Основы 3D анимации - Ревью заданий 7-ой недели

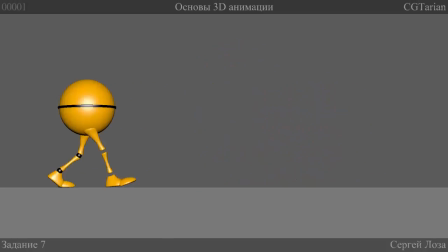(32:42)
И что здесь кажется, что он, персонаж как-то много времени проводит снизу, как-то ноги за ним тянутся, и ну, просто смотря на походку, кажется, что ему тяжело идти, что он очень часто снизу и не выглядит легкой походкой.
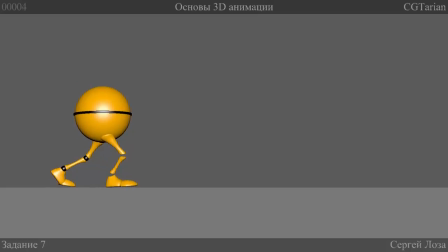(33:03)
Вот, он очень сильно приседает, очень далеко на момент Extreme Down далеко тянется вот эта нога. Это создает это впечатление, что он тянет за собой ноги. До этого мы рассмотрели анимацию, я рекомендовал тело сдвинуть вперед.
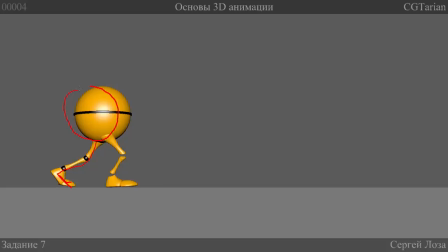(33:22)
Так вот, в этой анимации я бы рекомендовал тело сдвинуть чуть назад, чтобы оно не старалось так опередить ноги. Это улучшит анимацию здесь. Теперь перед подъемом ноги ему хорошо было бы уже быстренько приземлить вот эту.
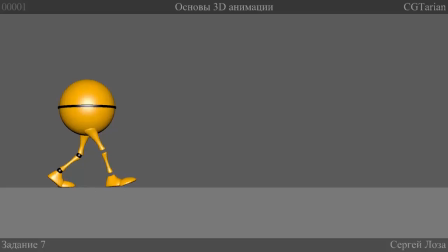(33:40)
После контакта, если мы посмотрим контакт, в контакте я бы рекомендовал чуть выше, после контакта стопа приземлилась, носок в воздухе, и потом все приземлилось. Вот, все, быстро нога приземлилась, и тогда вот это может взлетать.
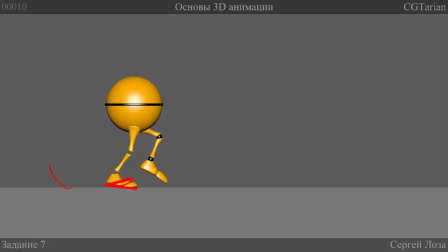(34:03)
Так. Опять Extreme Up. Заметьте, много у кого встречается. Соответственно, стоит обратить внимание. Extreme Up, ровная нога. Это должен быть Extreme Up. За кадр до контакта и в контакте нога кривая, вот это.
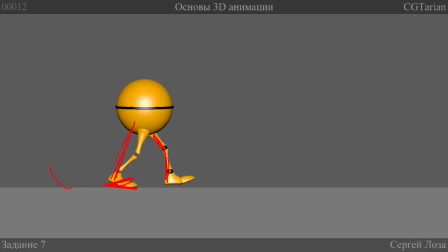(34:22)
Хорошо было бы за кадр до контакта, пусть такая и будет, но в контакте выровнять ее нужно сильнее. Опять приземление более четкое. Ну, спейсинг есть вот сейчас у ноги, да? Ну, довольно отсюда до сюда много пролетает. И до сюда, если в контакт ее поставить, опять она много пролетит.
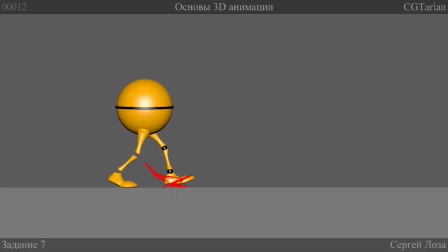(34:41)
Соответственно, с этим же спейсингом мы спокойно можем в следующем кадре приземлить полностью стопу, носок оставить и в следующем кадре опять все приземлить. И это все будет не будет казаться дерганым. Такой спейсинг у нас уже есть, мы можем его продолжать дальше.
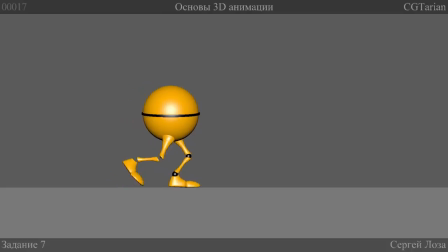(34:57)
Вот, тут слишком медленно он опускает носок, он как будто по снегу идет, он его не опускает, он его вдавливает в какую-то субстанцию. Давай еще посмотрим. Тын-тын-тын. Очень коротко поднимается вверх. Много времени находится снизу, очень коротко поднимается вверх. Выше поднимай и дольше его держи вверху.
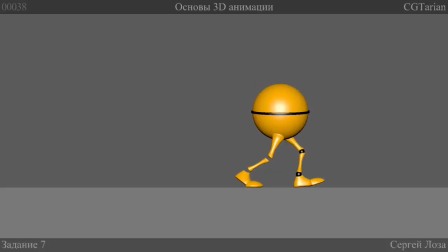(35:24)
Вот, он и приземляется у тебя уже с согнутыми ногами. Так вот, дольше держи его вверху больше, это исправит ситуацию. Давай смотрим теперь вид спереди. Пум-пум-пум. Но механически, опять же, рекомендую пересмотреть урок и сделать еще один вариант походки. И желательно не исправляй, а сделай заново. Много практики будет очень-очень в пользу. И создавая переносы вот веса с ноги на ногу, постарайся задуматься о том, почему он это делает. И, соответственно, получишь ответ, когда это надо делать. Вот, потому что сейчас это не выглядит вовремя.
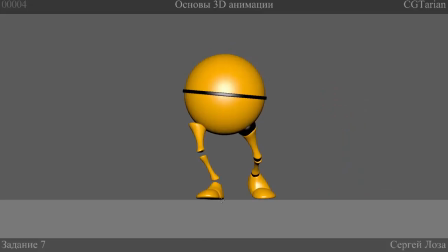(36:09)
И это выглядит слишком сильно. Когда мы идем, нам не нужно вес ровно размещать, да, вот его точка опоры. Он практически ровно-ровно занес вес сюда. Если бы он хотел стоять на одной ноге, да, окей, он бы так заносил.
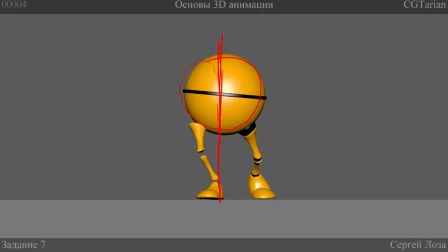(36:24)
Но он сейчас идет. Ему не нужен полный баланс здесь во время походки, чтобы держать себя так. Ему нужно остаться вне баланса немножко, чтобы когда он поднимет вот эту ногу, другую, да, когда он ее поднимет в воздух,
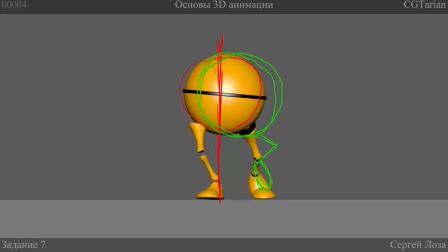(36:45)
а это останется опорной, да, вот так, то если мы поднимем линию от точки опоры, мы увидим, что все его тело и центр тяжести вне баланса. Вот точка опоры, вот центр тяжести. Соответственно, его начнет тянуть в эту сторону, да.
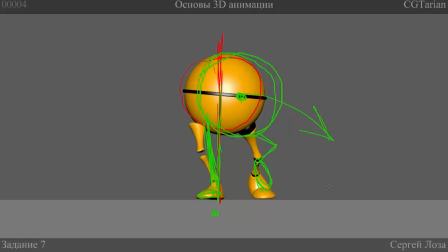(37:03)
Это ему и надо. Походка — это постоянное введение и выведение себя из баланса. Точнее, даже, можно сказать, это постоянное падение, когда персонаж идет, как бы падает, тут же себя ловит, дальше продолжает падать и так далее.
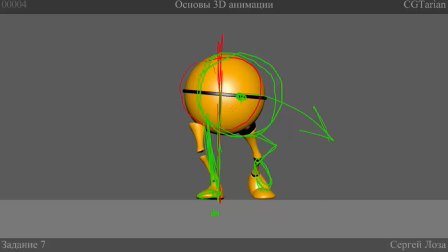(37:17)
Ему нужно начать падать. Соответственно, ему не нужно так сильно заносить свой вес по сторонам. И время, когда он заносит вес. Вот. Он эту ногу, он еще не поставил, она летит в воздухе, а он уже начинает туда толкать свой вес. Это слишком рано. Вот, так что, посмотри лекцию и выполни еще раз задание.
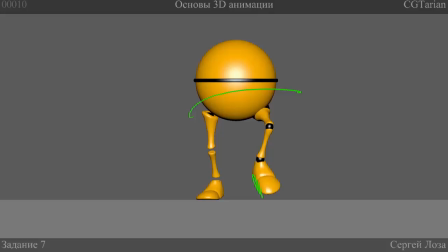(37:42)
Это будет очень хорошей практикой и опять же, выполняй ради понимания, о чем я и говорю на протяжении всего этого курса. Вот, а мы идем к следующей работе, которую прислал Сэм Петросян.
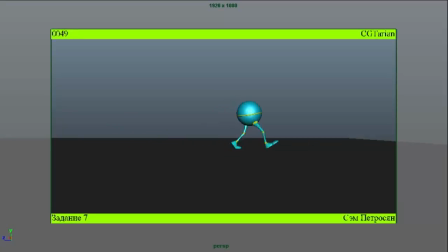(37:57)
Смотрим ее. Ну, уже видно было на виде сбоку какие-то подергивания. Что-то вот персонажа дергает. Вот тут. Вот тут. Мы видим как. Вот тут. Пум. Какой-то рывок.
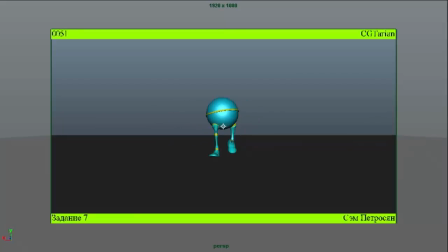Хорошо. Смотрим еще. Давай смотрим теперь более медленно. Контакт, приземление.
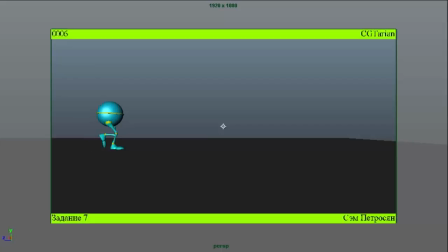Хотелось бы чуть больше его наклон вперед, чтобы он наклонил тело на этот момент.
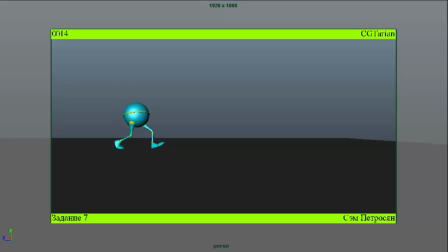(38:52)
И тут не так резко отклонялся назад, потому что он тут наклонен, а тут он уже сильно сюда, назад. И выглядит сильным резким поворотом. Это должно быть мягче.
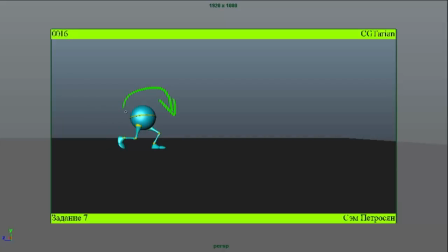(39:07)
Повороты вперед-назад его тела должны быть мягче. Они очень сильные. Еще кажется, что у него неравномерная скорость. Ну давай посмотрим на его спейсинг.
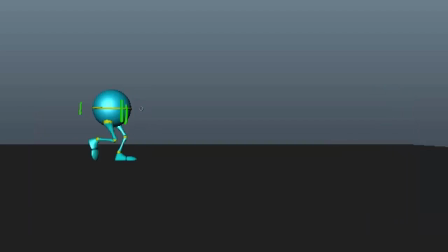(39:24)
Так, нам хорошо было бы, наверное, увеличиться. Ну вот, мы видим, как он в одни моменты медленно двигается, в другие быстро.
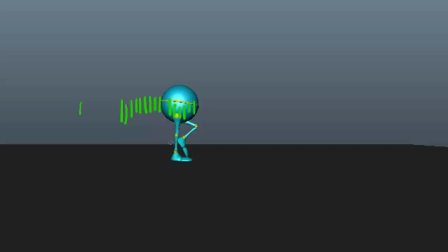(39:42)
Опять же, в Translate Z должно быть всего два ключа. В начале анимации и в конце анимации. Это уберет все дергания с анимацией. Также обязательно посмотри на все кривые его наклонов, потому что они должны быть вот такие вот.
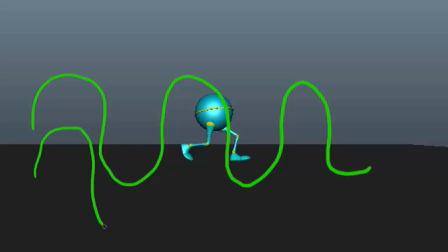(40:00)
В них не должно быть, что идет кривая, ну вот так, как я рисую, потом какой-то рывок, еще что-то, и потом она продолжает свое движение. Ну, конечно, там не будут вот такие кривые, но, в общем, будет какой-нибудь прыжок вот такой вот странный, и потом дальше пойдет вся кривая, как она должна идти.
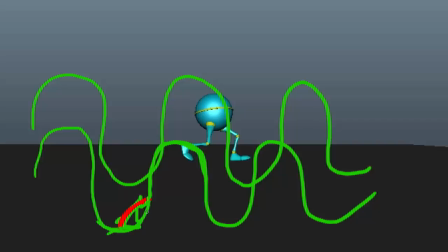(40:18)
Эти рисунки должны быть вот такие. Это уберет все рывки.
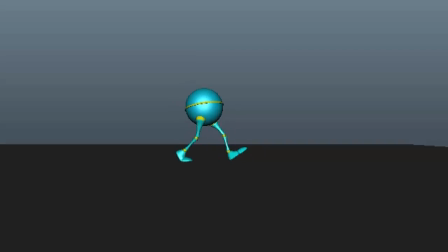Тут можно чуть меньше на Extreme Down его опускать,
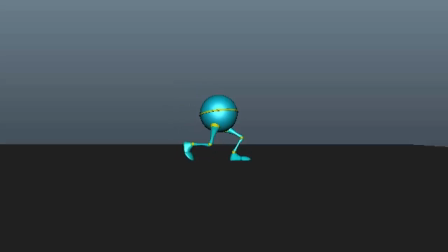(40:41)
потому что очень сильно он как бы сжимается, приседает.